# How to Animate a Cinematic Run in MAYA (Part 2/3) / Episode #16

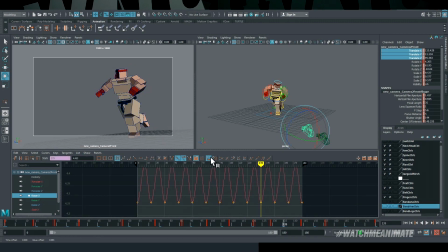Again, I'm animating this entire shot straight ahead and relying on the real-time playback in my camera viewport to make the necessary changes.
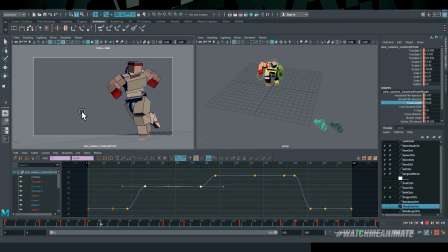This is gonna wrap up part two of this three-part series as I continue to build up this animation into a very cool cinematic run.
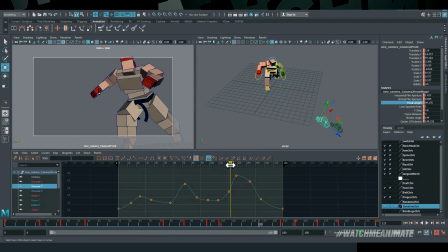I highly recommend you watch part one if you haven't yet. The render breakdown episode is also available as well on the channel. Now it is time for a WMA recap.
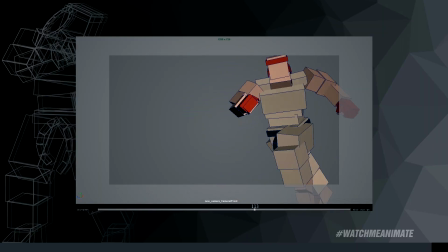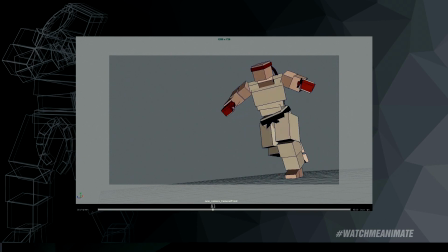All right, first off, a little refresher. This is the vanilla run cycle I created in part one of this series. Now, if you haven't seen the episode yet, be sure to check it out. Now I'm gonna split the screen.
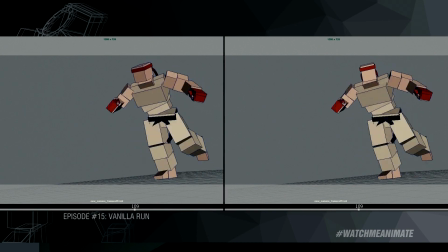On the left side, I'm gonna keep the vanilla run cycle we did from episode 15, and on the right side, I'm gonna put step one of this episode, okay? Keep in mind that the right side is only step one, and I'm making this comparison to show you just how much of a transformation this animation goes through when you begin the process of secondary animation.
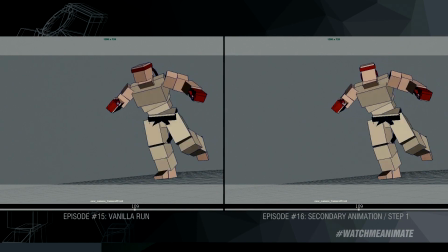Now, as I cycle through all seven steps, they may appear very subtle to your eyes, and that's totally normal, but I'll put up step one and seven at the very end for you to see the differences.
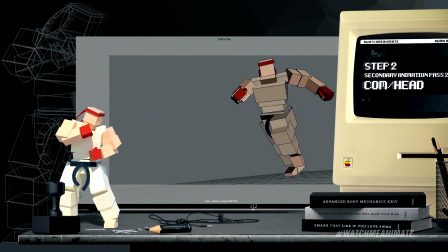Next, I established that the head was now the driving force, so I animated the comm in function of the head and also improved the head animation as well. Next, I continued to refine the body language pattern so that it felt natural and unpredictable. See, you want to avoid the cliche timing of your character running, looks left, then it looks right, then looks back to the center.
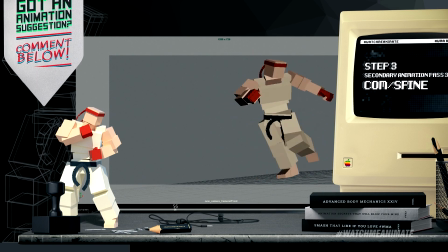That's a big no-no, but let's face it, let's be honest here, we've all done it at some point in our career.
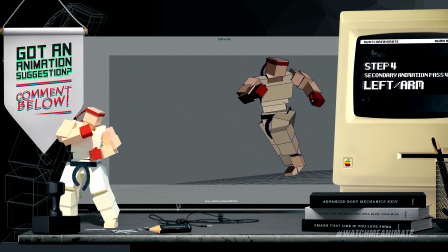Next, I animated Jago's left arm, keeping in mind the tone and the body language of the run. Next, I animated Jago's right arm, again keeping in mind the tone and body language of the run, making sure that the arms move and feel like what you would imagine the arms would do in this type of run.
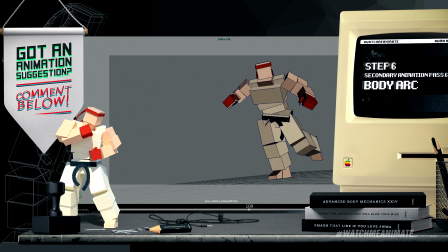Next, it was all about the body arc and creating contrast. Keeping the same body arc throughout the run would definitely make it feel flat,
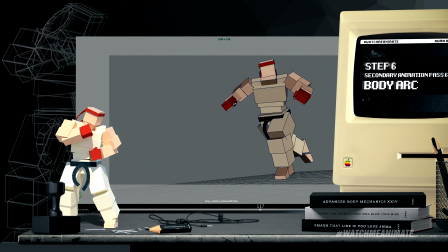so I gave him an upright posture and a forward lean where I felt it was necessary in the run. The final step was dedicated to a secondary animation pass on the camera to create a more dynamic looking shot.
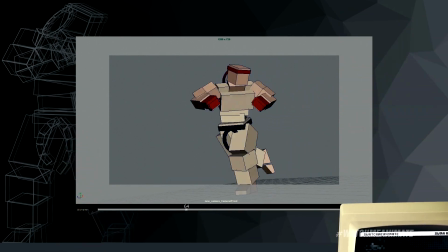I animated the camera to have a handheld feel, and I also animated the FOV.
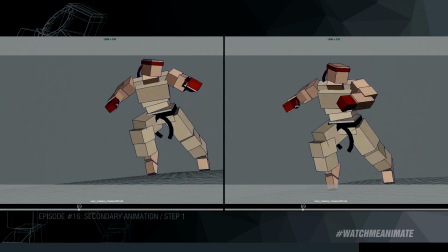Now let's have a side-by-side look at the first and last step in this episode number 16.
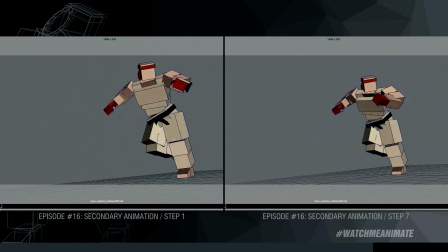Now you can see the evolution of the shot. And just for kicks, let me bring in the vanilla run cycle from episode 15 and put that at the beginning so that you have all three
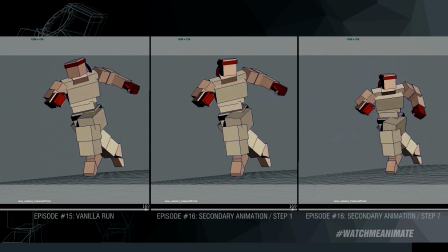side-by-side to give you a real good view of what it looks like going into part 3,
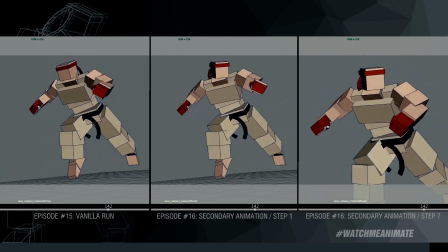where I will polish this animation and make it pop and come to life even more.
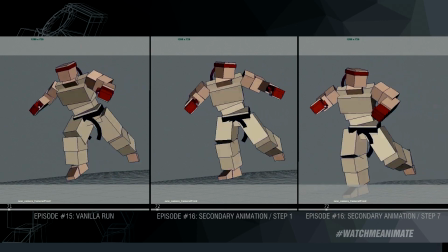And that, my friends, concludes this episode.
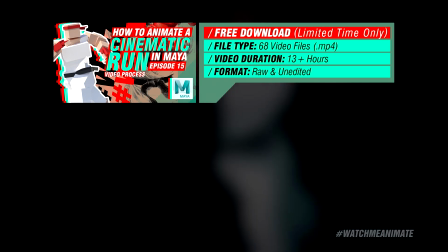Now, for those who aren't aware, the full process video for this episode is available to download for free for a limited time.
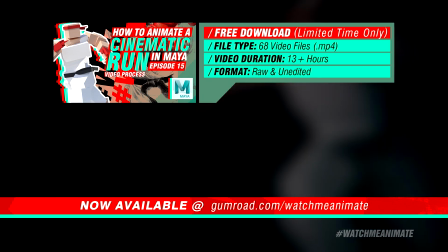That is 68 video files totaling 13 plus hours of raw, unedited animation process from start to end.
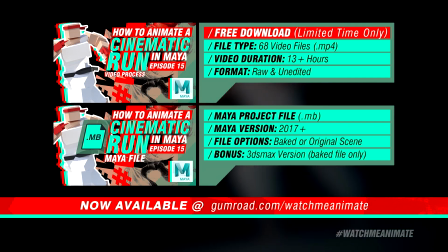The original project file for this episode is also available to you as well. You can open up the final animation scene on your own system, explore it, and have fun with it. To get access to all this good stuff and more, head on over to my Gumroad page at gumroad.com/watchmeanimate.
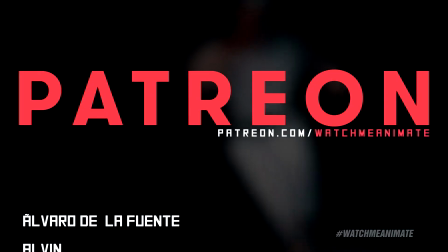All links will be in the description below. Lastly, I want to give a very special thank you to all my patrons for supporting Watch Me Animate.
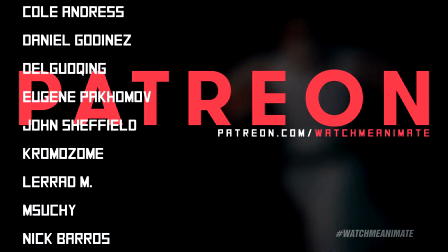If you find my videos to be educational and helping you improve as an animator and would like to show your support for my work, head on over to
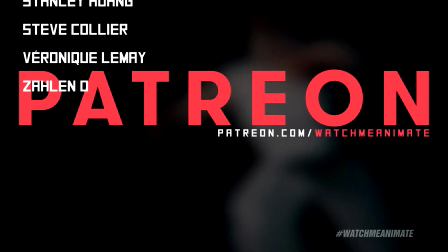patreon.com/watchmeanimate to make a small pledge. Thanks again for watching,
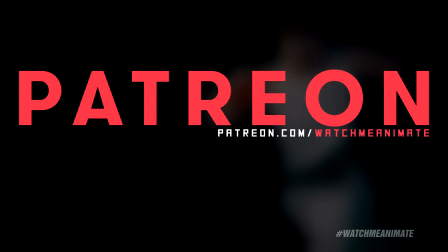and I'm looking forward to seeing you all in the next episode as we continue with part 3 on how to animate a cinematic run in Maya.